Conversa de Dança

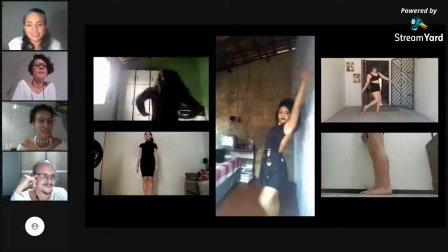Quando eu danço, eu movimento o mundo inteiro, né? Os meus desejos, as minhas ações.
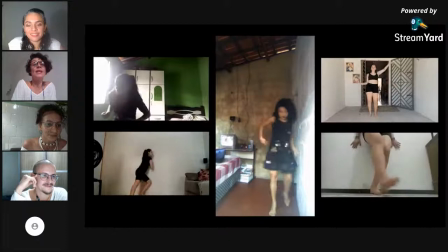Isso é muito importante de pensar e de considerar desde criança, né?
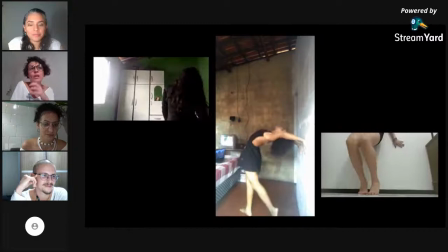E isso não poderia deixar de ter no lance, porque o lance é exatamente sobre isso.
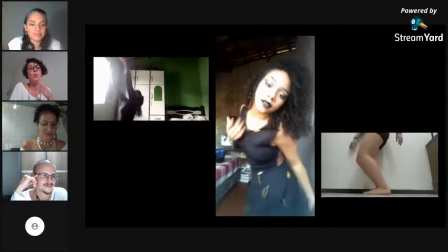O desejo é o que o nosso desejo move, né?
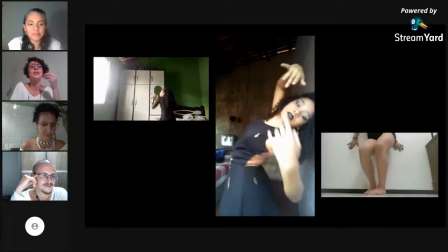O que a gente quer lançar de bom para o mundo, assim, de valioso, de precioso, sabe?
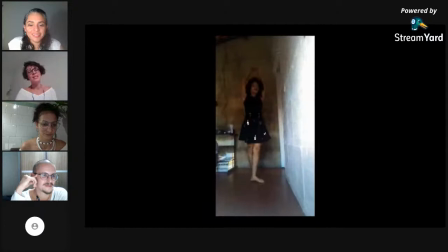Por isso também a cor dourada, né? O figurino do lança é da Marina também, e ela também criou toda uma aula super criativa para poder conduzir essa produção desse figurino pelas alunas, e a gente vê coisas super interessantes que elas tiveram que se dar nos 30 mesmo,
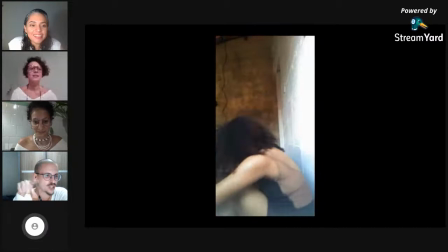né? Porque mas foi um período dourado, né? Tu também fazia a direção de onde elas estão filmando?
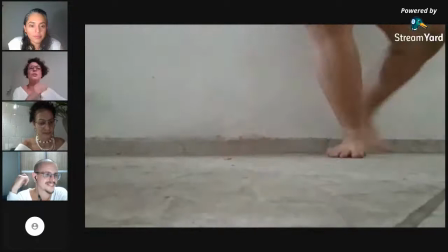Ou elas tinham essa liberdade de filmar onde quisessem? Essa cena especificamente, que é o que você gostaria de dançar, elas escolheram o enquadramento,
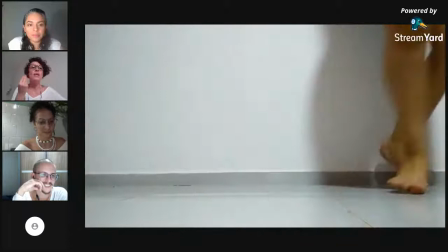mas as outras todas a gente foi direcionando os enquadramentos de acordo com o que o espetáculo trazia.
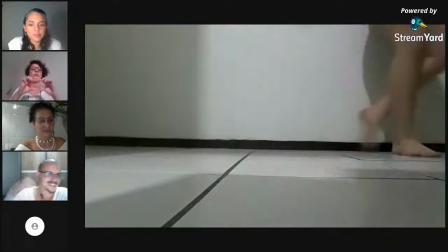Eu tentei muito trazer essa ideia do corpo de baile, dos recortes que o próprio espetáculo propõe, sabe?
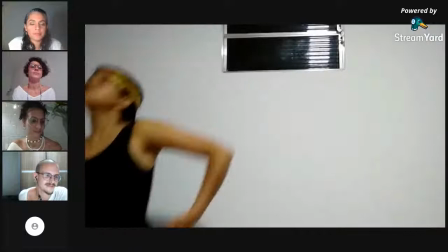Os movimentos, as dinâmicas... Tentar reproduzir isso no vídeo.
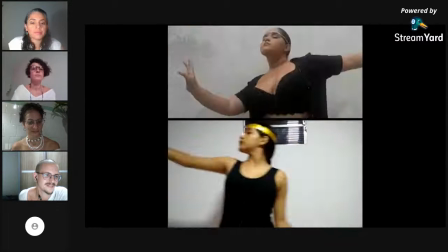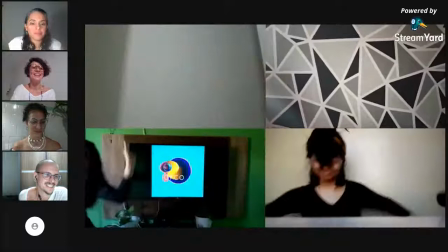Agora, a escolha dos espaços são delas, né?
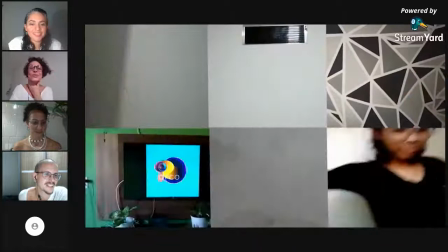Isso é muito legal, assim, como cada uma solucionou, escolheu o seu espaço.
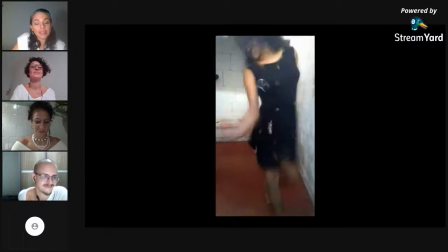É, e compõe, né, a personalidade delas. Isso. É um exercício incrível para elas mesmas, né?
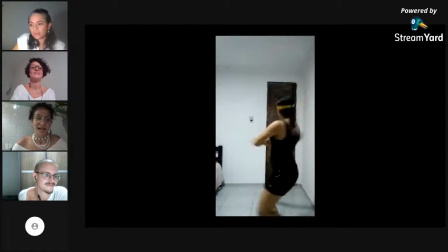Elas olham e escolhem, decidem.
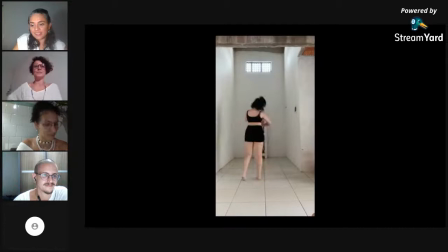É, mas sabe uma coisa que é interessante, que não pode deixar de ser observada, que é, às vezes eu escolho conscientemente.
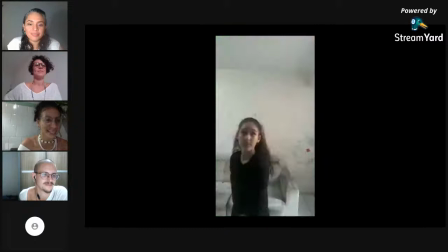Às vezes não, às vezes eu tô achando que o que eu tô fazendo, o importante é só mostrar o que eu tô fazendo, o meu corpo, sabe, é o mais importante, é o que tá em evidência ali,
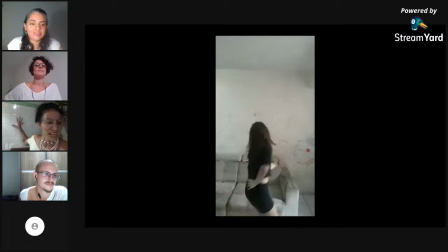e aí eu não ligo muito se tem uma janela, ou se tem alguma coisa ali atrás,
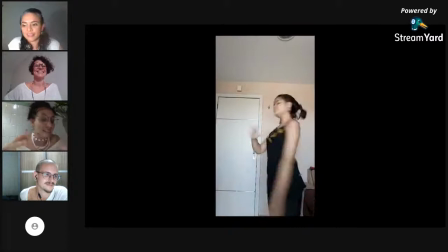e aí isso é muito bacana, porque desafia a pessoa que tá dirigindo o trabalho, que vai editar o vídeo,
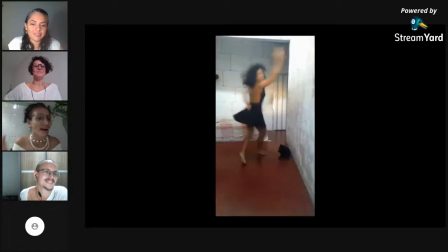se rebolar, assim, né, na composição, para ver onde coloca, como relaciona, sabe?
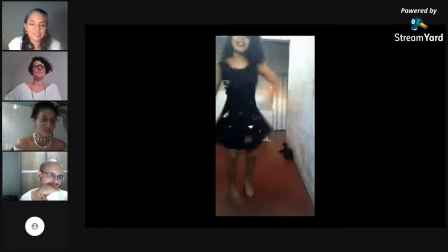Isso também é legal, porque tira, pelo menos eu senti isso nos vídeos que eu trabalhei, né, assim, que eu editei.
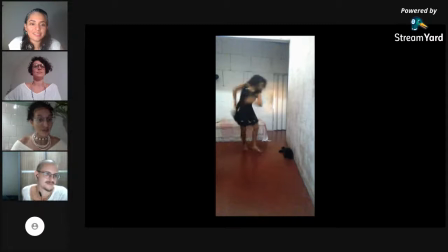Me tira um pouco do lugar, eu faço o que com isso? Como que eu resolvo, sabe?
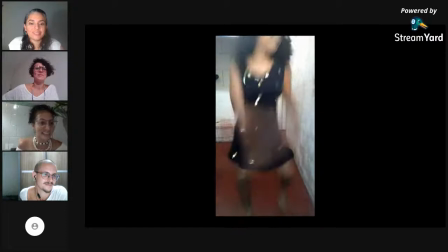Como que dentro desse xadrez aqui da composição, eu relaciono essa coisa?
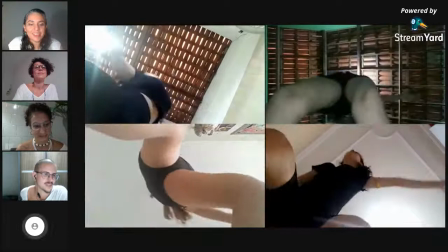Isso é muito bacana também. É porque é um eterno diálogo, né?
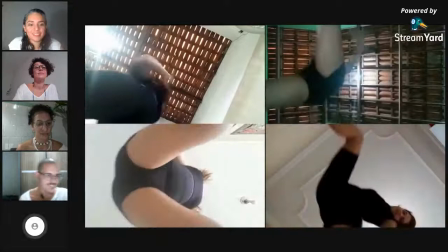Assim, você recebe esses vídeos delas, mas, né, cada um com a sua
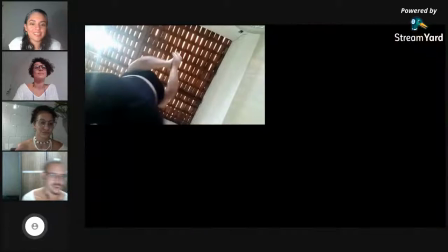especificidade, né, de suas escolhas, e fazer isso, se unir,
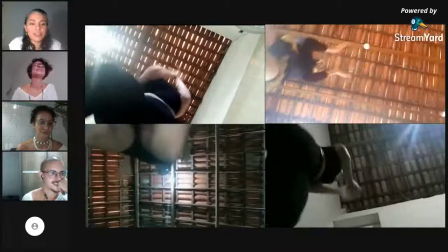é um trabalho.
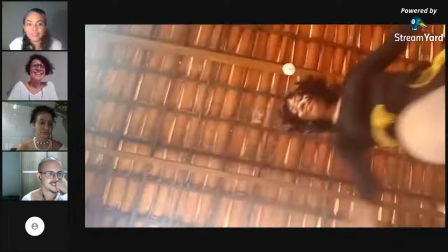Eu adorei esse enquadramento também, achei muito inusitado e me tirou muito do comum, assim.
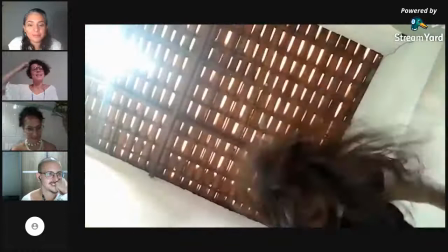Do lugar comum. É porque essa cena, especificamente, é uma roda.
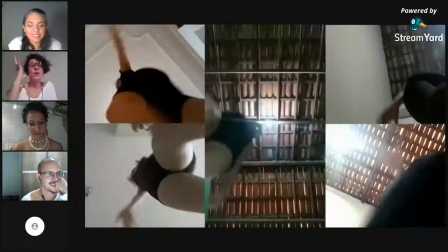E desde que começou a história de pandemia, eu pensava, como eu vou fazer uma roda se ninguém mais pode pegar na mão de ninguém?
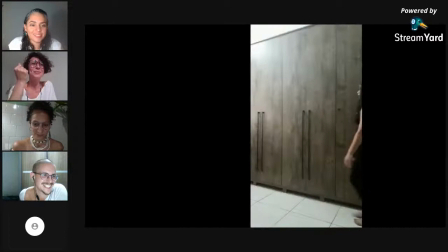Antes mesmo da gente entrar em quarentena. E eu já comecei a quebrar a minha cabeça com essa cena.
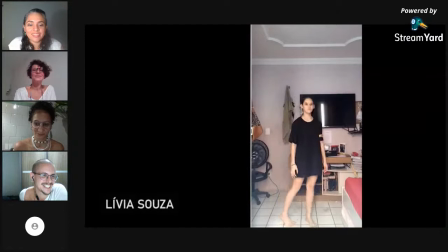Eu sofri antes do problema aparecer. Aí é a lança delas, né? É o que elas lançam. É o que elas são. Eu gostei também do jeito que você escolheu essa última cena,
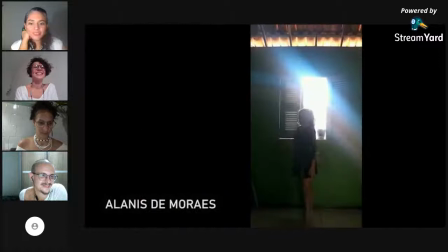porque deu para ver cada uma lançando, né?